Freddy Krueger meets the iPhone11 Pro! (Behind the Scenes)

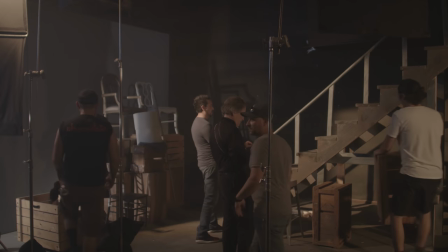282s
As soon as we rebuild this, I think we're pretty close. I have more control when I take it further away from the light.
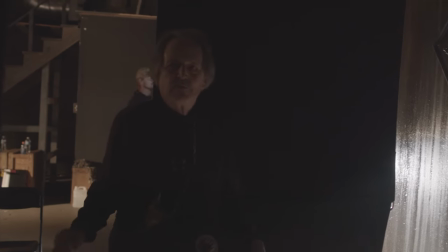292s
Don't tell anybody, I'm actually touching all the equipment myself. Because she's so tall. And keep going back. And you walk when I started as a director of photography, we didn't have stand-ins.
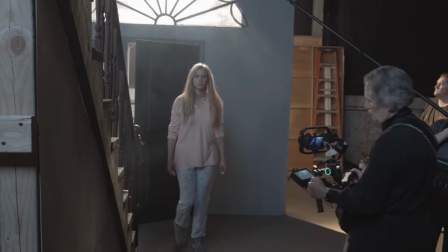308s
We were lucky enough to have the actors. And so I got to where I would put my hand up so I could see the key.
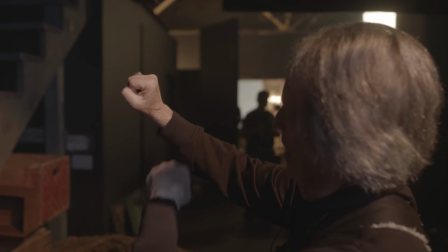316s
You can see the shadows, the fill side, and any kind of edge light or top light that I had. Here we go. This is the day that we're shooting, recreating what I did in 1986. This is our shoot, one and only shoot day, where we're going to recreate the scene that took us about a week to shoot in 1986.
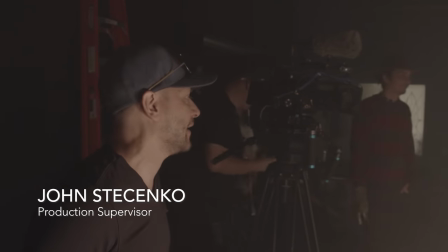342s
All right, atmosphere is looking good, guys. Here we go. Everyone to our first positions. Set.
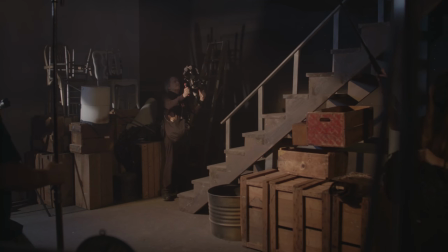347s
And action. Let's go back to one real quick. The focus did something weird. Son of a. Resetting. Action.
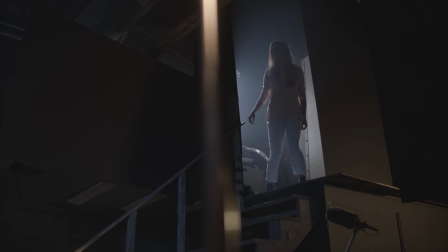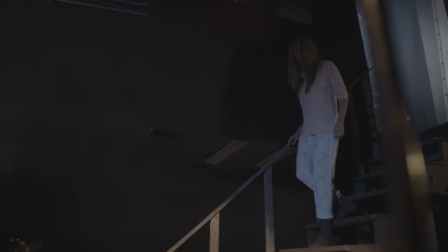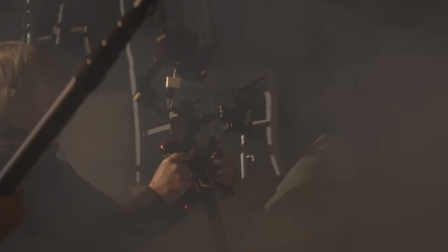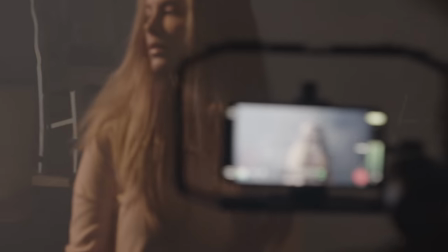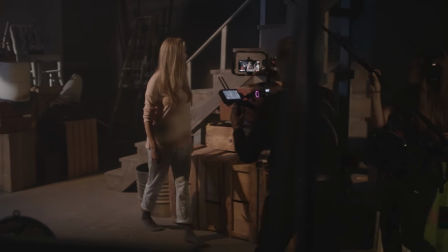381s
Closer to camera. Cut. Using the iPhone as a camera is rather interesting for someone that's used to carrying 100-pound cameras all day long.
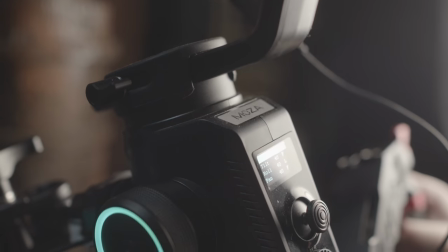396s
It makes you like more at one with the camera.
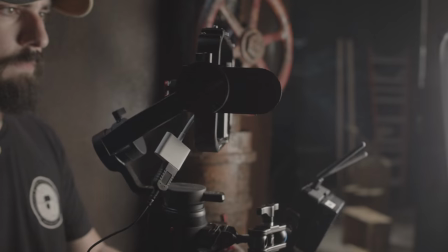400s
And the device that we're mounting it with is quite nice.
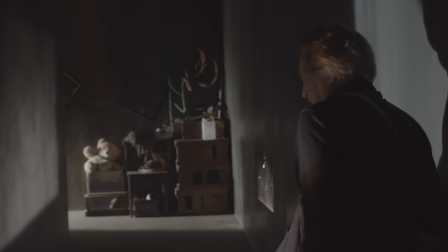405s
It's really easy to use. We need to pull a double out of this light right here.
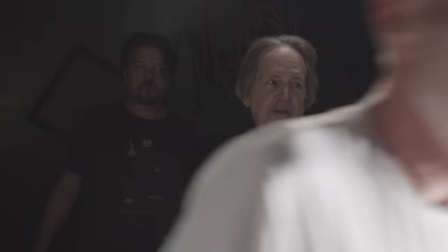412s
Copy that. Could someone tell me who took the toilet seat? Because there's a toilet seat there.
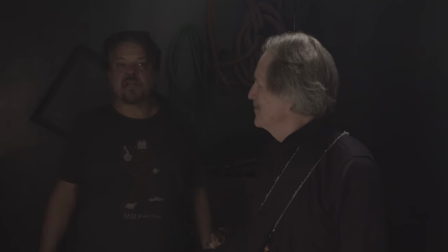422s
Where's that guy? I'm joking.
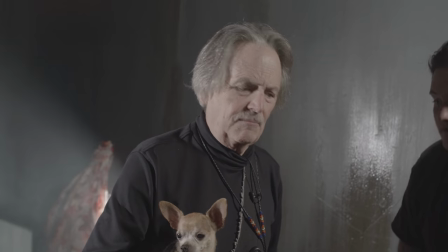426s
Yeah. I have someone step in. Yep, coming in. Lucas, still slow motion?
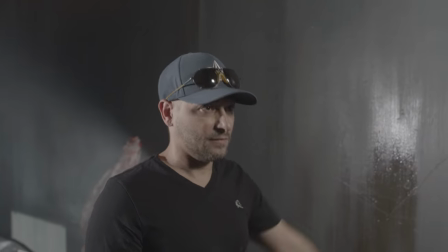431s
Or are we going? Oh yeah, it's definitely slow motion. So we got to bring the angle down.
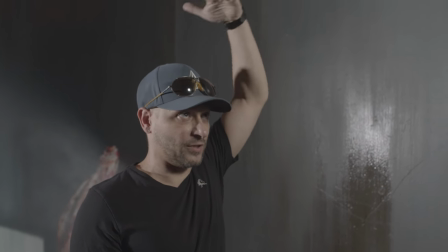437s
Well, keep in mind, that right here. Yeah.
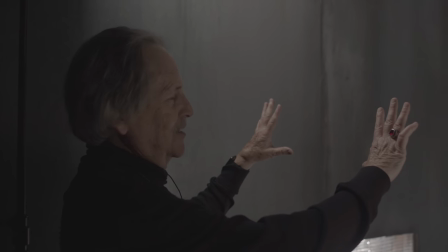444s
Jeez. A lot of times, if you take a look down here, look down the hallway,
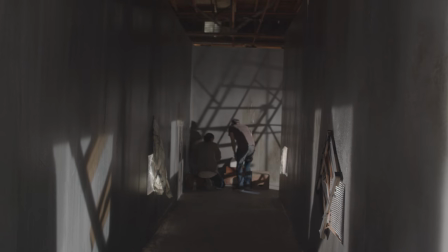452s
I don't have to light her at all because I've lit the wall behind her.
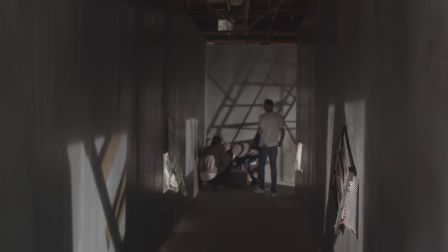457s
And so instead of having all these different things to light her, all I have to do is emulate what we had before.
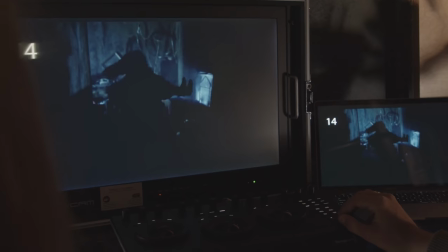467s
And you'll see her all the time because she's got that wall lighting her, separating her.
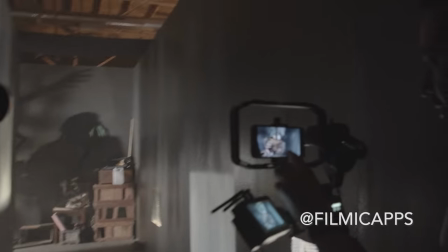474s
Let's watch this.
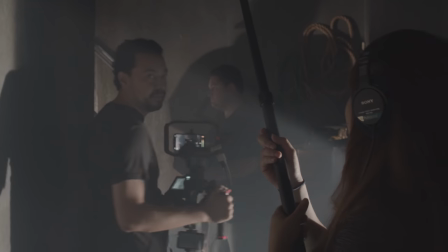479s
All right, you're ready, sir. All right, guys, set up, please. Here we go. Rehearsal. Yeah.
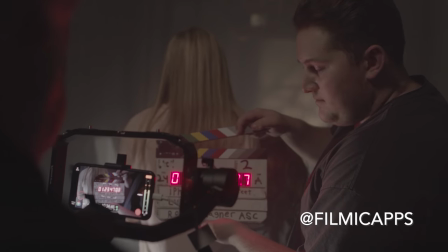485s
Rolling. Speeding. Don't cover my name. Mark it. Four Apple take two.
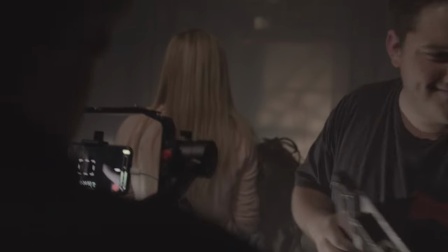490s
Mark. And action.
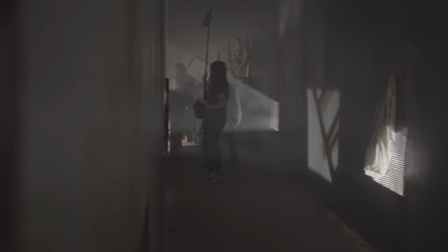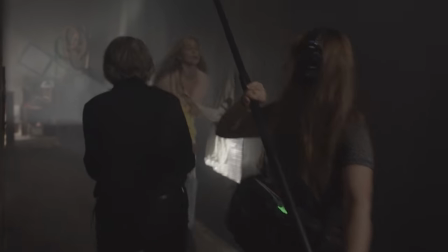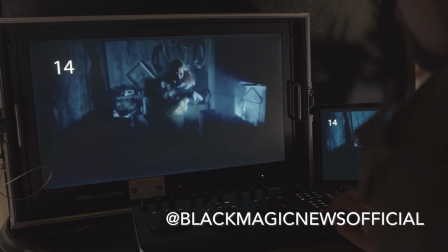503s
That was nice, folks. Going again. It's moving already, so it doesn't have to adjust to her. It's already moving and framing in for her, so you're anticipating her.
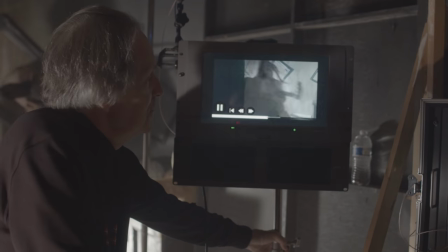510s
Mm-hmm. I was so smart then. Yeah. Let's do it again. All you want me to do it this way?
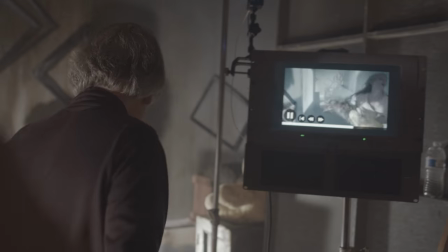515s
Last looks by Ethan. I was a genius back then.
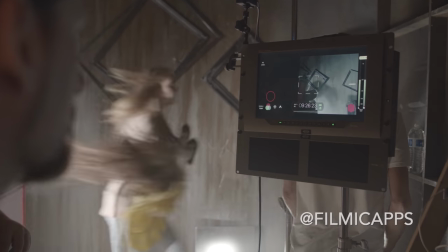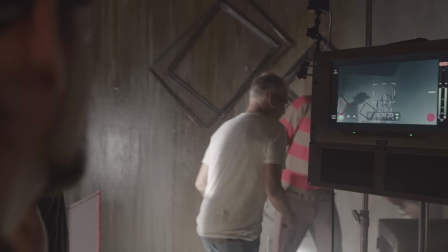525s
Action. Are you okay? Yeah, I'm fine. Back home. Let's help her up. You're right.
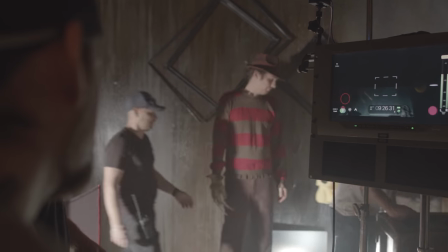529s
Yeah, no, I'm fine.